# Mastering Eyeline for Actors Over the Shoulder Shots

the biggest thing we wanted to show you is kind of what a setup would look like for Eyeline. So I put it into more of a difficult eyeline shot, which is a OTS dirty from behind. Some people call them French overs. They're really fun. I really like to use them. So, I mean, imagine we're at a park bench. We're on the wrong side of the line for our demo, for one of our main cameras right here, for our talking camera. But we're going to cut to this camera.
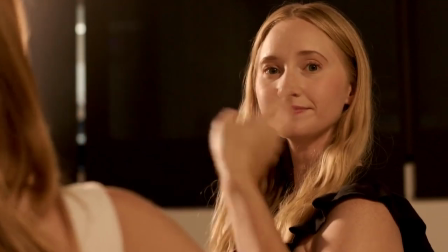So this is Haley's coverage. She's looking at me because the camera's not there.
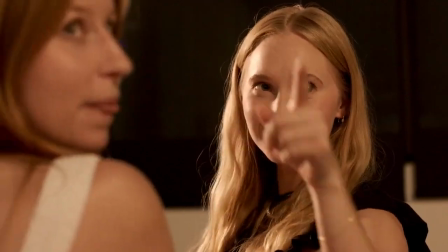I was looking at the camera. So, you put your face here, and then your eye here.
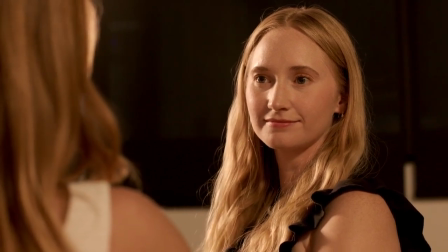Yeah. So Seth, who is our operator on our demo camera, how does that look for Eyeline?
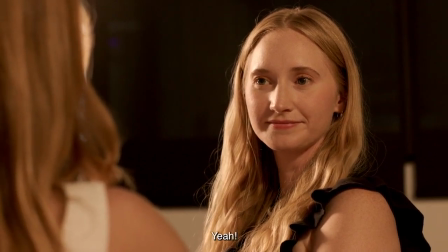Does that look real? Yeah. Does it look like she's having a conversation with me?
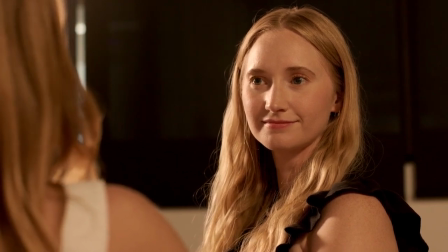Yeah, absolutely. Great. So, hey, can you point on me where you're looking? I am looking right into your eye that is on the side of the camera.
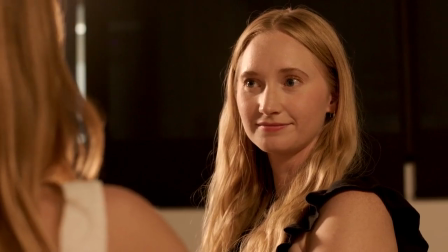Can you look to the other eye? Great. And now back. And can you move with your head? Yeah. So that's such a difference, and all that's happening is you are looking at a different eye.
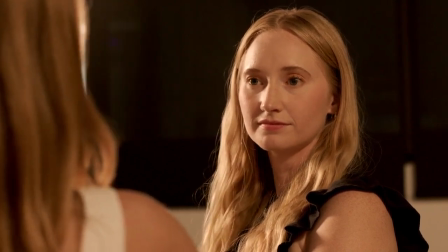And so when we talk about playing to camera, we talk about this inner eye, outer eye. This is what you would do, right? Mm-hmm. So what feels natural, though? So it feels natural to be like this.
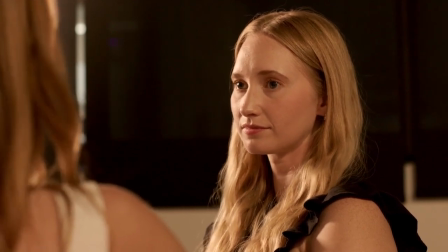So Seth, by her acting more naturally to how she would sit into something when having a conversation with a friend, how does this appear compared to the other one?
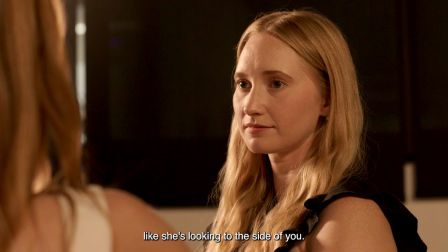It looks further from camera, a bit like she's looking to the side of you. Okay. But that's the most natural, right? Yeah, this is what I would do if I were in a play. Yeah. So that's kind of an example of how much a little change in where you are looking affects your audience. Because if you want to be the character in a sitcom that is always with the audience, always gets the laughs, always feels the most connected, this is what we want.
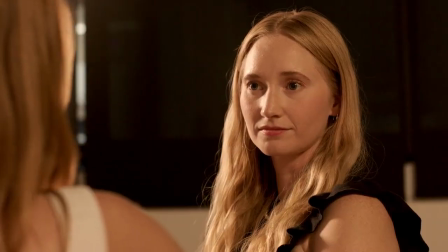However, if you were in a drama that you are the shady character, it's not going to be so close to cameras.
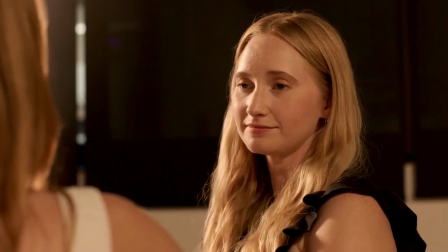Yeah. Close it off a little. You can close it off a little. And those are like the little things that you might not think about from a technical standpoint.
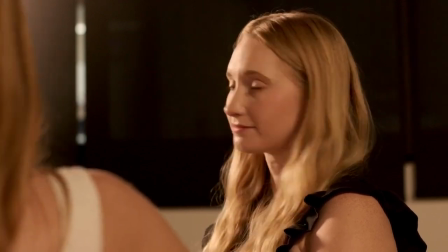You would know that about your character. You would know that like that's who they are. But when we apply the technical, how exactly are we going to incorporate that? And this is one of those nice cheats that you will also have to have this conversation with your director, because maybe your director wants to like invert it, you know. So it's just a conversation as always, but knowing that these tools are available is going to be the biggest thing. Yeah, and it's not always going to feel natural and truthful at first.
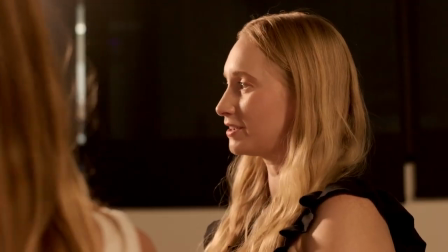Yeah. But it is going to look good, and you know that because you've communicated with your camera op about it. Yeah. So let's switch to the other side so we can see how it cuts together. Great. Okay, so we've flipped our world.
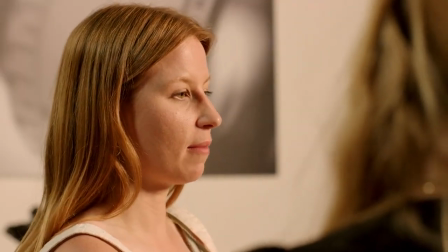We're on my coverage now, on this park bench.
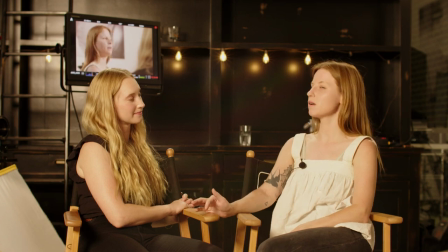Something to also note that you might be able to notice from there, but probably not, is that we've cheated our chairs so that she's more in my frame.
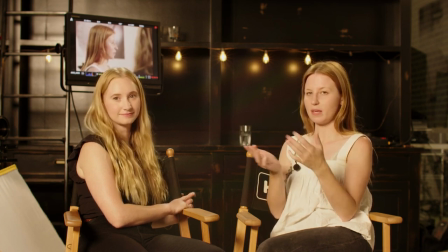And, you know, that's going to have to happen a lot. It's not ever going to be that we're like sitting next to each other, because then we'll block each other. So a lot of the time we'll have to cheat our positioning just for your coverage compared to a wide.
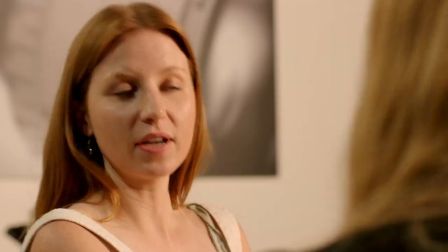So here I am having a conversation with Hay, and I am not an actor,
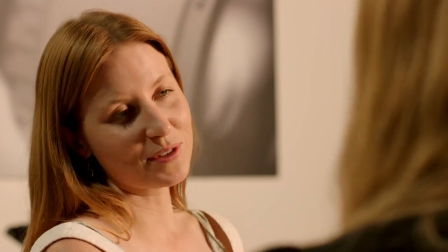so I normally have to look at a monitor. So I'm going to try this outside eye situation.
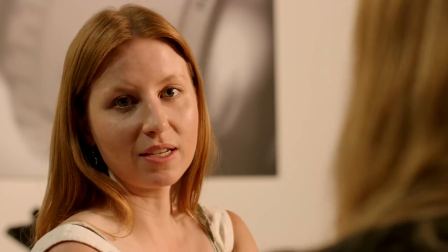So Seth is behind our camera at the moment. He is our operator. You can see his hand in our wide there.